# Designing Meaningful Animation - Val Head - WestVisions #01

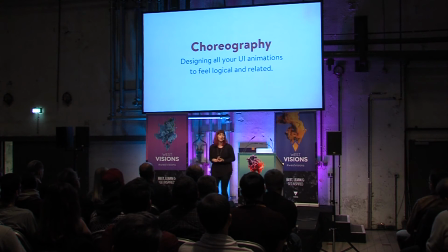1741s
So three things that can help you get really good choreography as you go through and animate multiple things.
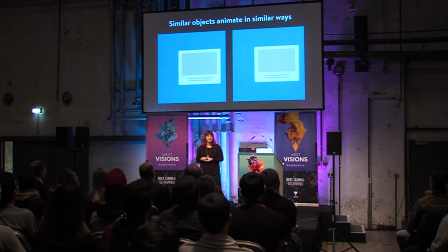1746s
The first one is to have objects of similar content move in similar ways. You know, if everything on screen is navigation that's animating, they should all animate in a similar way. In this example, we have a set of thumbnails on the right, or on your left, whichever, that come in like this.
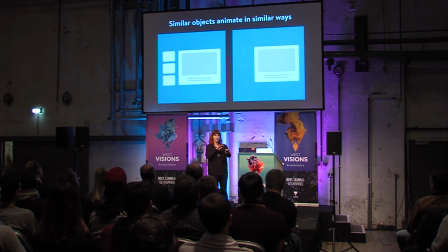1767s
And they all kind of make sense, right? They're like, doop, doop, doop, we're thumbnails, here we go. Pretty even, pretty logical. But then imagine if they moved like this instead. And you're like, wait, why are they doing...
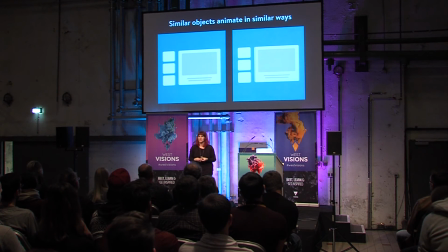1780s
Why do they all move differently? Suddenly, instead of seeing a list of thumbnails, you're questioning what's going on, like are they different, should they be different? But having that consistent motion, that consistent movement, reinforces the fact that they're all the same thing.
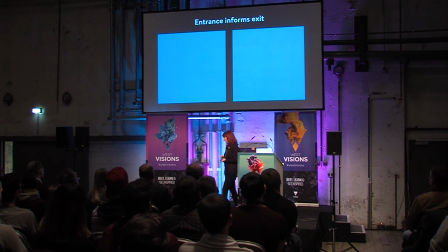1797s
Another really useful rule to follow is to have your entrances and form exits. This doesn't necessarily mean they always have to be exactly the same, but you want a logical reason for why things come and go the way they do.
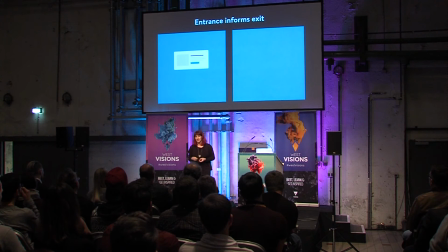1809s
So for example, if we had a little modal that came in from the bottom and then went back out the bottom, we're like, oh, modals live down there. Got it. They're all going to come up from the bottom and they'll go back to the bottom. You get that sense of spatial awareness and kind of the map of even the things you can't see on screen right now.
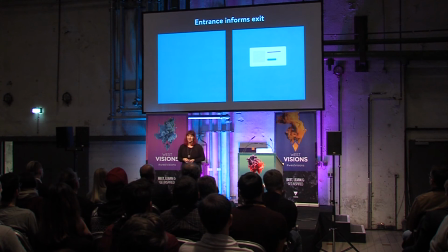1827s
But instead, if a modal came in from the bottom and then just went out to the side, you're like, why? Did something happen? Did I do something wrong? They're supposed to live down there. What's happening? Maybe not quite that panicked, but it does feel a little unbalanced and not really logical unless you have a reason for it changing direction.
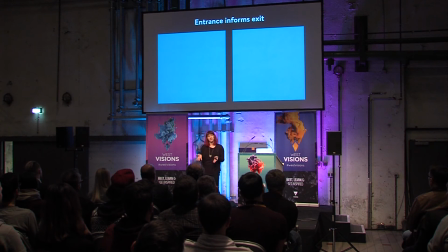1847s
For example, that modal could have come up, and if you cancel it, maybe it goes down. And if you take some kind of action, then it goes out to the left, and that would make more sense. The third and probably, like, I don't know, most effective one is to match your velocities as opposed to your durations.
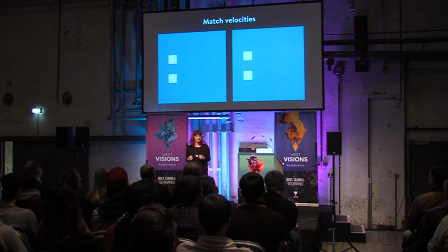1865s
I often see these kind of, like, very official-sounding tweets on Twitter where some web developer is like, I've decided all UI animations should take 0.15 seconds, no less, no more, and that is what all animations should be from now until the end of time. And they've picked this one number to make all of their animations be exactly that long.
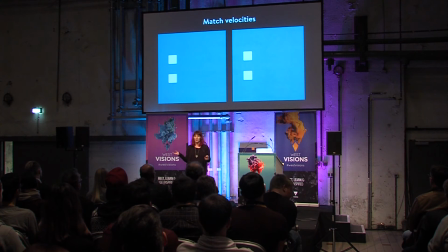1885s
And it sounds like such a good solution, because you're like, yeah, I won't ever have to think about it again, just 0.15, 0.15 all the time. But the problem is, is when we match durations, the things that we move might move at different speeds depending on how far they go.
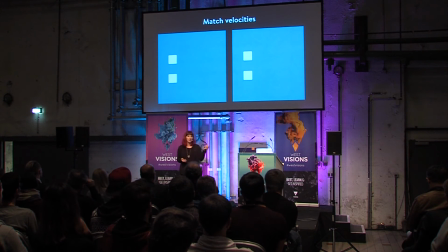1898s
If you think of animations you might have seen recently, or even the ones we saw in Stripe Checkout. Some of the animations were very small rotations. Some of the animations were like really big movements. If those all took the same amount of time, they'd move at very different speeds and feel very differently.
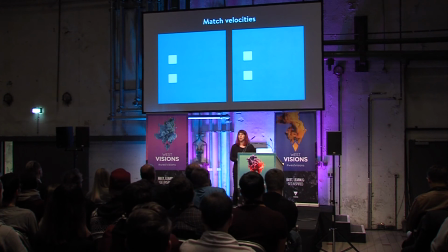1913s
So if we had things that are moving at a similar velocity, when we match velocity, we can get things that look more like this. Maybe? There we go. So those two boxes move very different distances, but their top speed looked about the same, right?
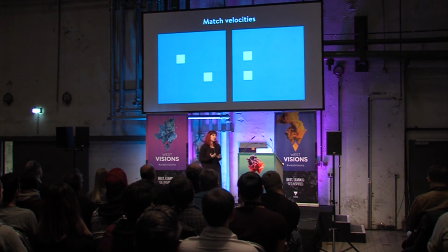1928s
So they felt like they were the same square with the same kind of properties or personality. So that's what happens if we match velocities. But instead, if you match duration, like those tweets say, our bottom square moves so much faster because their durations are the same, and it feels different, and it feels like it's a different thing.
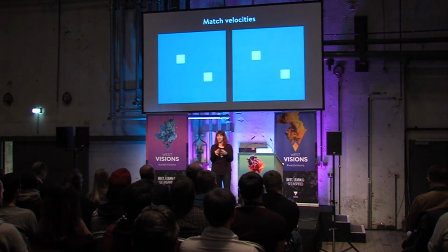1946s
So matching your velocities can make all of your animations feel like they live together, and they are similar elements of similar things. It's a little bit harder, because there's really no good perfect way to do it without just looking at it, and it's more of an art than a science,
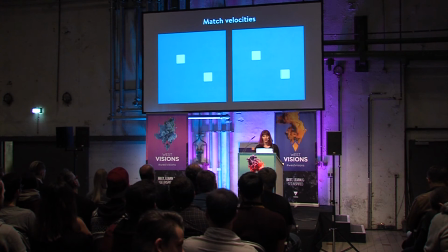1960s
but it will result in having your animations looking a lot more like they are the same things coming from the same place. So taking one more step back, we looked at designing a very specific animation, and then designing groups of animations.
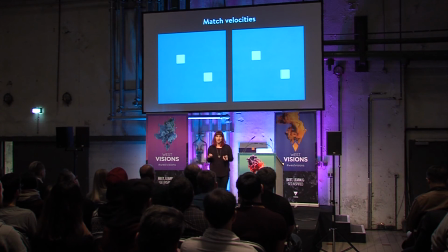1977s
The question kind of comes up of what do you want your animations to say? Like, what should they say?
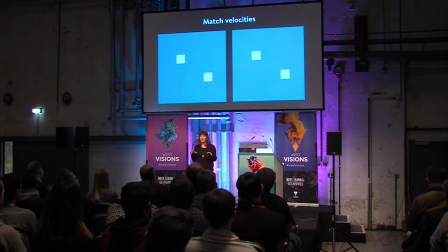1983s
On our modal, we looked at its context of the bright colors and the end of the reservation and that kind of celebrated moment, but not everything is going to be that. We kind of need to look at our brands and the product we're working on to find a consistent thing to say with our animations.
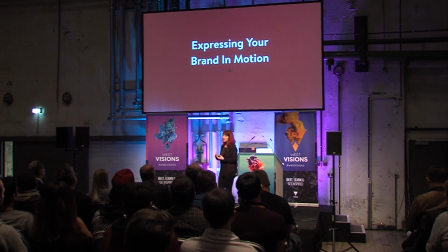2002s
So, one really easy way to, or one good way to kind of think about what your animation should say, like if you get to that point you're kind of thinking, well what should my brand say in motion? How does my brand move? It's a hard question. People have entire meetings about it, multiple meetings about it, even.
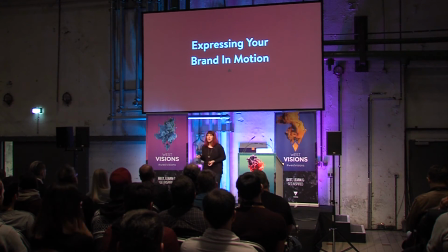2018s
But one way to get there is to think about the words you use to describe your brand. Like, everyone describes their brand with words in some way.
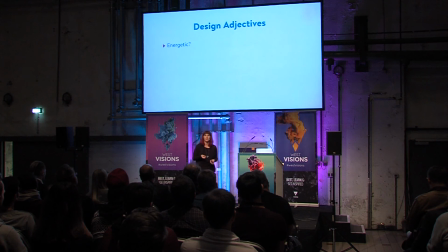2026s
And maybe you might use words like, you know, like, playful. Oh, that's not right. Energetic, sorry. Friendly or, like, sleek. Strong or playful. I knew playful was in there. These are all words you might use to describe your brand or your product.
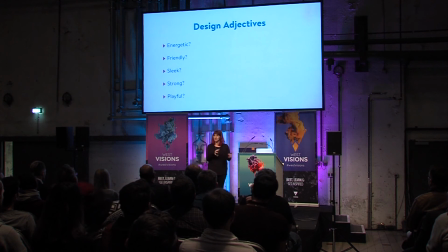2042s
And there are also words you can define in motion, not just in words. You can take whatever those words are, the two or three or however many you tend to use, and translate them to motion to inform how the modals on your site should move, how all the things should move, what emotions and personality they should invoke.
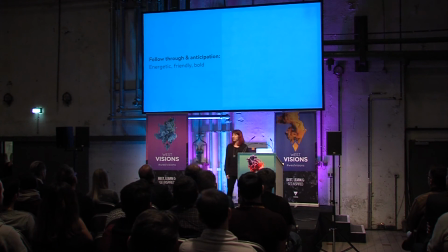2062s
So, for example, we saw this one where we added some follow-through, and it created a lot more energy, kind of made our modal look friendlier. He went from, like, here's your reservation to, like, here's your reservation. So the friendliness and stuff that we can add with follow-through and also anticipation, which is another principle.
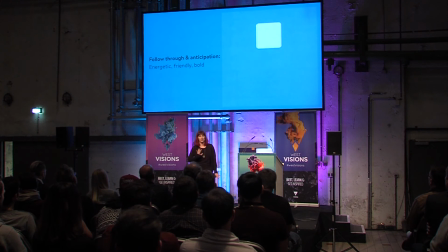2078s
Just creating the kind of overshoot and that preparatory action just makes things have more energy. Depending on how much extra you go or how exaggerated it is, you can create different amounts of energy, too. When things squash and stretch, they also have a higher sense of energy and generally kind of become more playful.
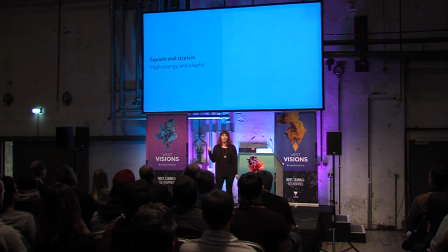2096s
So a really basic squash and stretch looks like this, where a circle kind of stretches as it's going and then squashes when it gets to the top, and you get the sense that it's made of something maybe a bit gooey. Creating that softer, more playful feel can create a very different sense of energy and can convey that playfulness or that heightened energy.
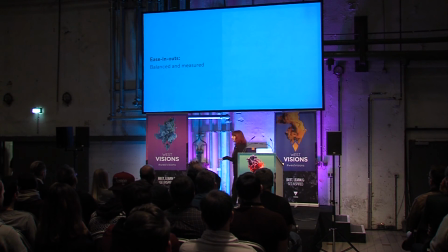2116s
On the other side of things, if you don't want to be energetic and playful, using easing that kind of starts slow, goes fastest in the middle and slows down at the end and eases in and out can feel very settled and very, like, stable. You know, unlike the square we saw before that bounced around a little bit, this one's just like it knows where it's going.
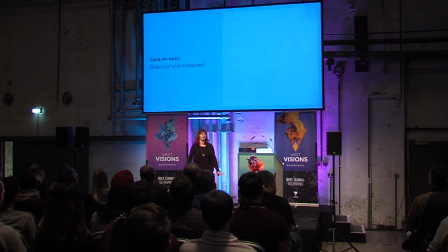2134s
It's like, this is where I am. This is where I'm going. Feels very certain. It knows exactly where it's going to be. It just does its thing. Getting even a little bit more, like, calm and subtle, using things that are smaller movements can create a more calm feel, a more subtle amount of motion while still indicating the same thing.
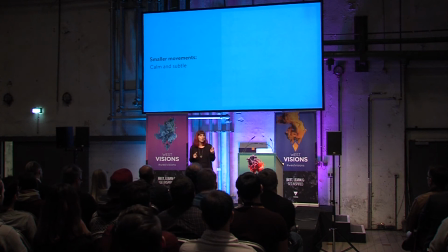2154s
On our modal that we were working on, we made it look like it was coming all the way from the bottom of the screen, but it wasn't really. It was really starting halfway down. But we created that impression of coming from the bottom by making a smaller movement.
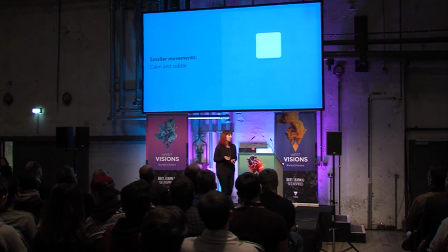2169s
We can make even smaller movements while still implying that same kind of action. Very small movements upward like that can still suggest that things came from below, even though you didn't show that entire action, because that would be too drastic or too much of a contrast.
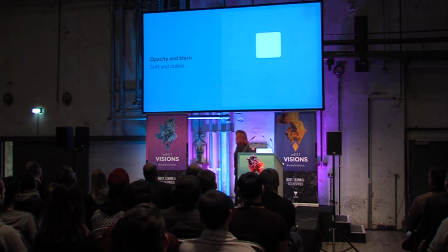2187s
You could also use things like opacity and blurs to create things that feel very soft and stable. When we're animating, we don't have to animate only position. Animation doesn't have to be motion. If you just kind of blur things in and out or just work with the opacity, you can create something that feels very calm and very stable because it's not moving around.
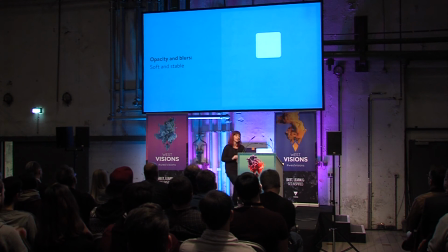2205s
But you still have animation and can play with depth and time. So you can still do a lot while not even moving at all. So this all kind of goes to the idea of aiming to create your own animation library.